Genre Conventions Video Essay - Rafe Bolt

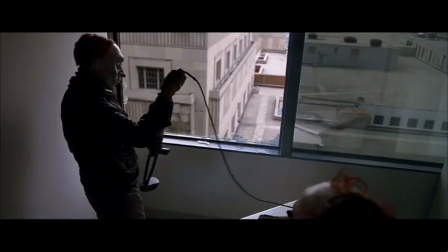In contrast, in The Dark Knight, we do not see the hero yet, and are only focused on the villains who are robbing a bank.
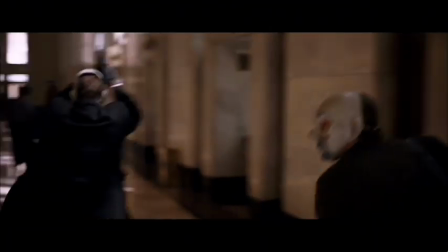This means we do not know who is on the good side, so we cannot root for them. However, it could also show how powerful the Joker is, and make the audience want the good side to win even more.
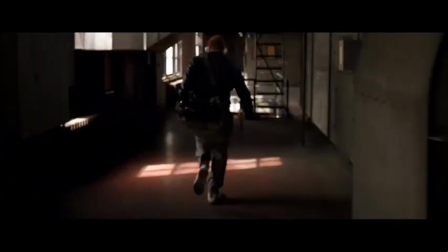Action films also tend to make use of Barth's action and enigma codes. In both The Dark Knight and Sherlock Holmes, there are shots where you can see people holding guns,
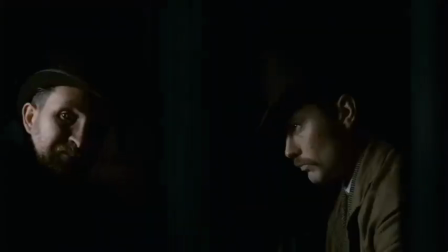creating an action code as it implies that somebody will be shot at or possibly killed. Weapons are also typically expected in action, keeping up with the themes of violence and high stakes, as there will also be a fear of death.
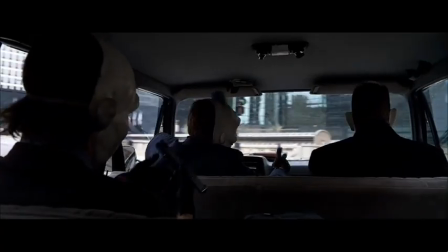As well as this action code, Barth's enigma codes are created. In The Dark Knight, the men wear masks, and in Sherlock Holmes there are a lot of dark scenes.
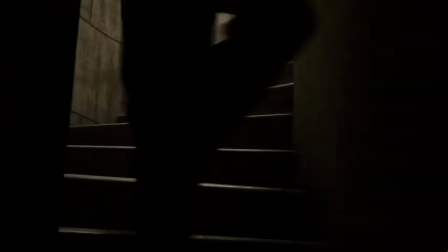This creates the theme of the unknown and makes the audience want to know more. Another example of a film genre is a romantic comedy, or rom-com for short.
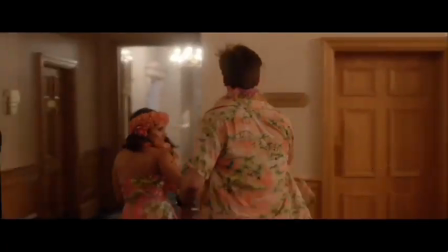In contrast to the fast-paced, violent sequences in action films,
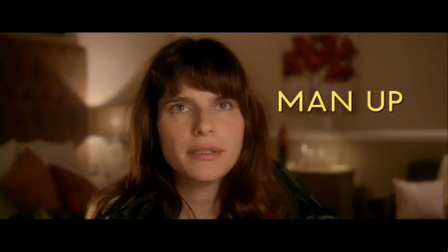Rom-coms use slower, steadier shots and upbeat music to focus on the thoughts and feelings of two people who are falling in love.
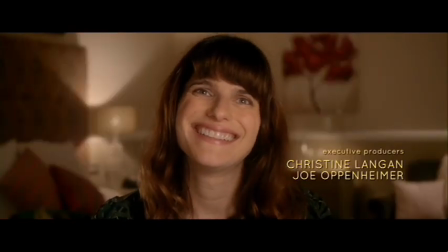There is often medium close-ups or close-ups to connect with a character and show their emotions.
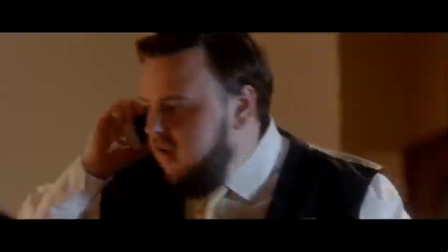The target audience is focused on teenage and young adult girls or couples who want to watch a predictable film together and relate to some of the scenarios presented in the films.
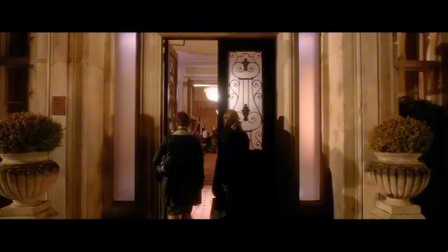The start of the rom-com, Man Up, doesn't go straight into the action as in the other two films. Instead, it uses a tracking long shot through the hotel at eye level.
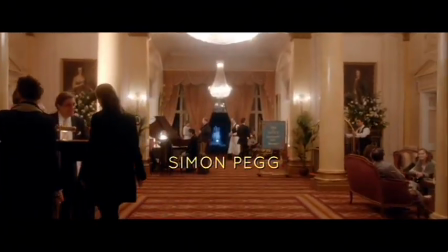This can make the audience feel as if they're there as well, walking through the hotel.
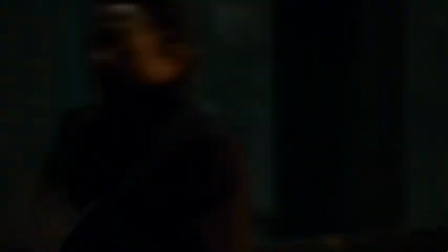In comparison to the fast-paced, movement-fueled scenes in the action films to make us feel on edge, the shots in Man Up are steady and slower paced.
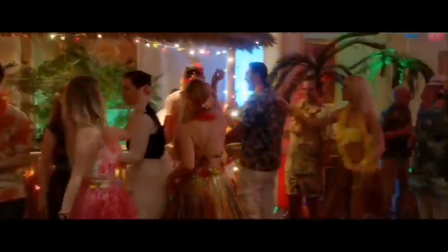The credits also show up in yellow at the bottom of the screen throughout the action, which could represent an upbeat feeling.
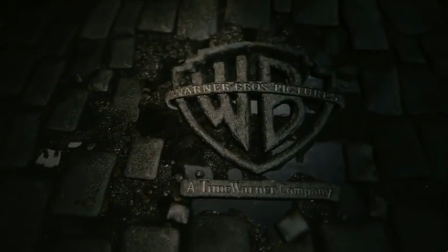In contrast, the action films don't have the credits during the action, but instead have it at the start of the film.
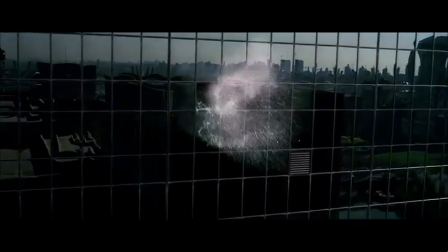This could be to let the audience completely focus on the action that is happening, therefore showing how the rom-com film is slower and more relaxed.
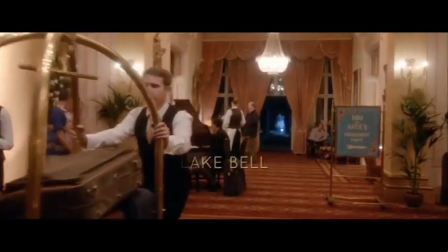In the rom-com, there is also upbeat music playing.
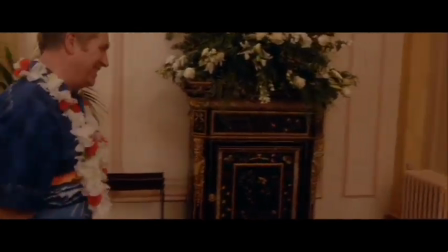The music could first seem non-diegetic, but the tracking shot eventually takes us into a party, which shows that it's diegetic.
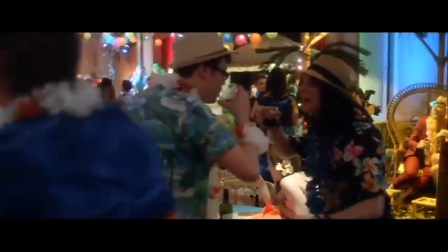There are also diegetic sounds of people talking and shouting, again giving the audience an immersive feeling.
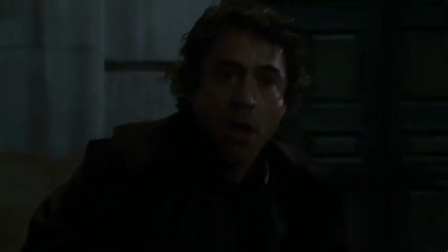This immersive feeling is also present in the action films, but instead they give the audience the feeling of danger and adrenaline, whereas in the rom-com we get a sense of fun and excitement.
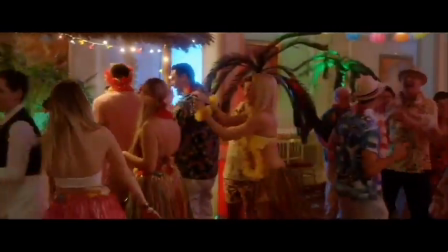The bright and colourful lighting at the party could represent happiness and joy,
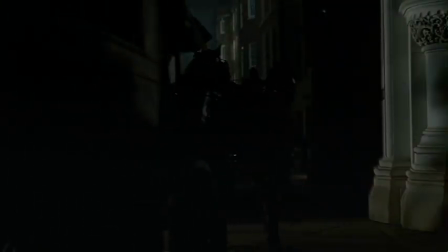whereas in Sherlock Holmes the sequence is made up of dark and muted colours, meaning more tension and fear is created for the audience in action films than rom-coms.
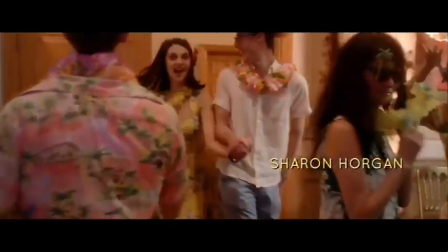In the next part of the scene, we follow a couple making out as they go in the lift to the rooms, implying to the audience that we are now in a more secluded part of the setting.
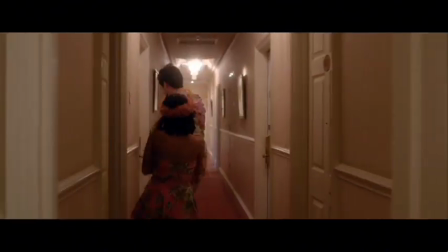This also sets up the themes of love and romance at the party, and in the film as a whole, further emphasising the loneliness of the main character when we see her alone in her room.
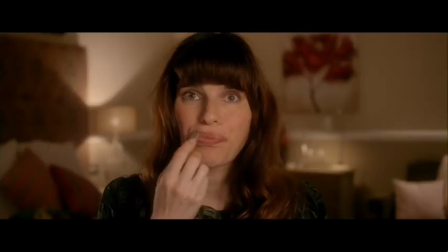We first meet Nancy during a medium close-up of her face, as she is doing her makeup and talking to herself.
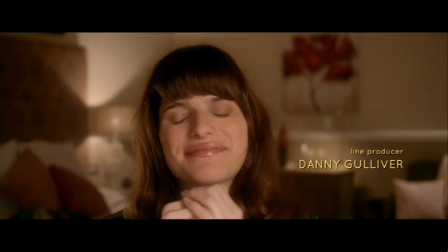This shows that she is the main character, as she is the first person we see the face of close-up for an extended period, as well as creating a stronger connection between herself and the audience.
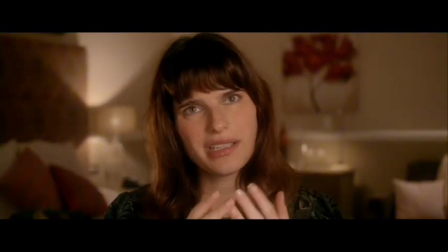Her room is very bright, meaning that we can see all of her face, which implies that she is honest and not hiding anything from us.
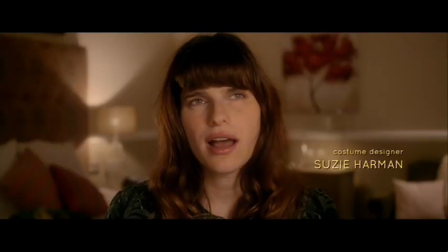The fact that she is talking to herself also shows that this is her personal space and time that we are looking
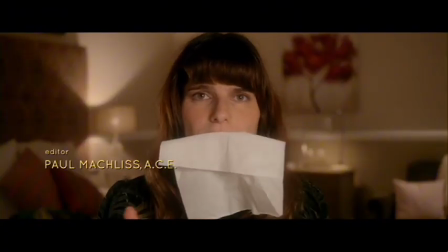into, creating an even deeper connection with the audience and meaning we see more of her thoughts and feelings than the other characters,
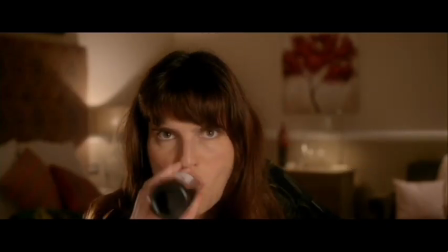which is typical of a rom-com. We also get some elements of comedy in the scene, as we then cut to her wearing jogging bottoms and a hoodie while watching TV,
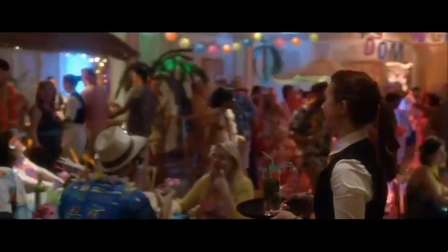which shows that she is being casual and has no intention to go to the clearly fun and entertaining party downstairs.
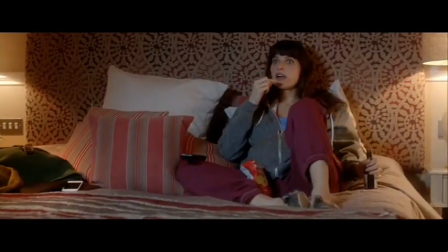The clothes are all muted colours, which could represent how she is bored or annoyed.
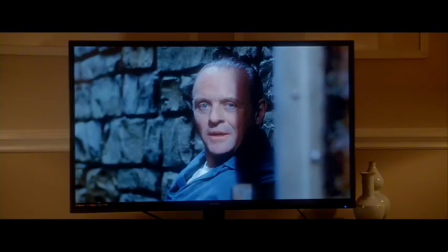We also see the TV through a point of view shot, creating a stronger connection between the audience and Nancy.
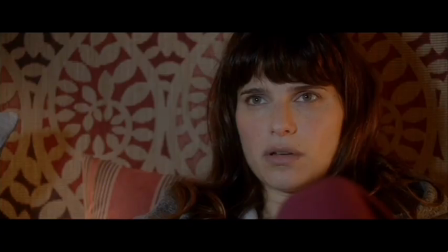More comedy situations are created when the serviceman Andrew is talking to her sister Elaine.
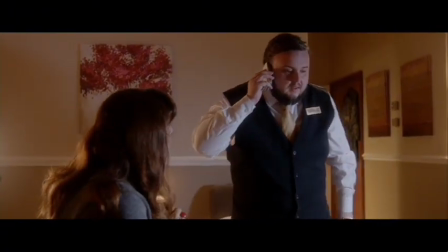We get a medium close-up of his annoyed facial expression when Nancy leans on his shoulder, emphasising the unusual and uncomfortable position that he's being put in.
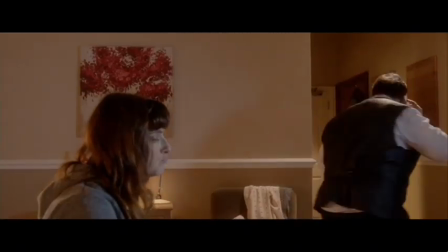He also follows Elaine's orders when he gives Nancy her dress, despite her protests.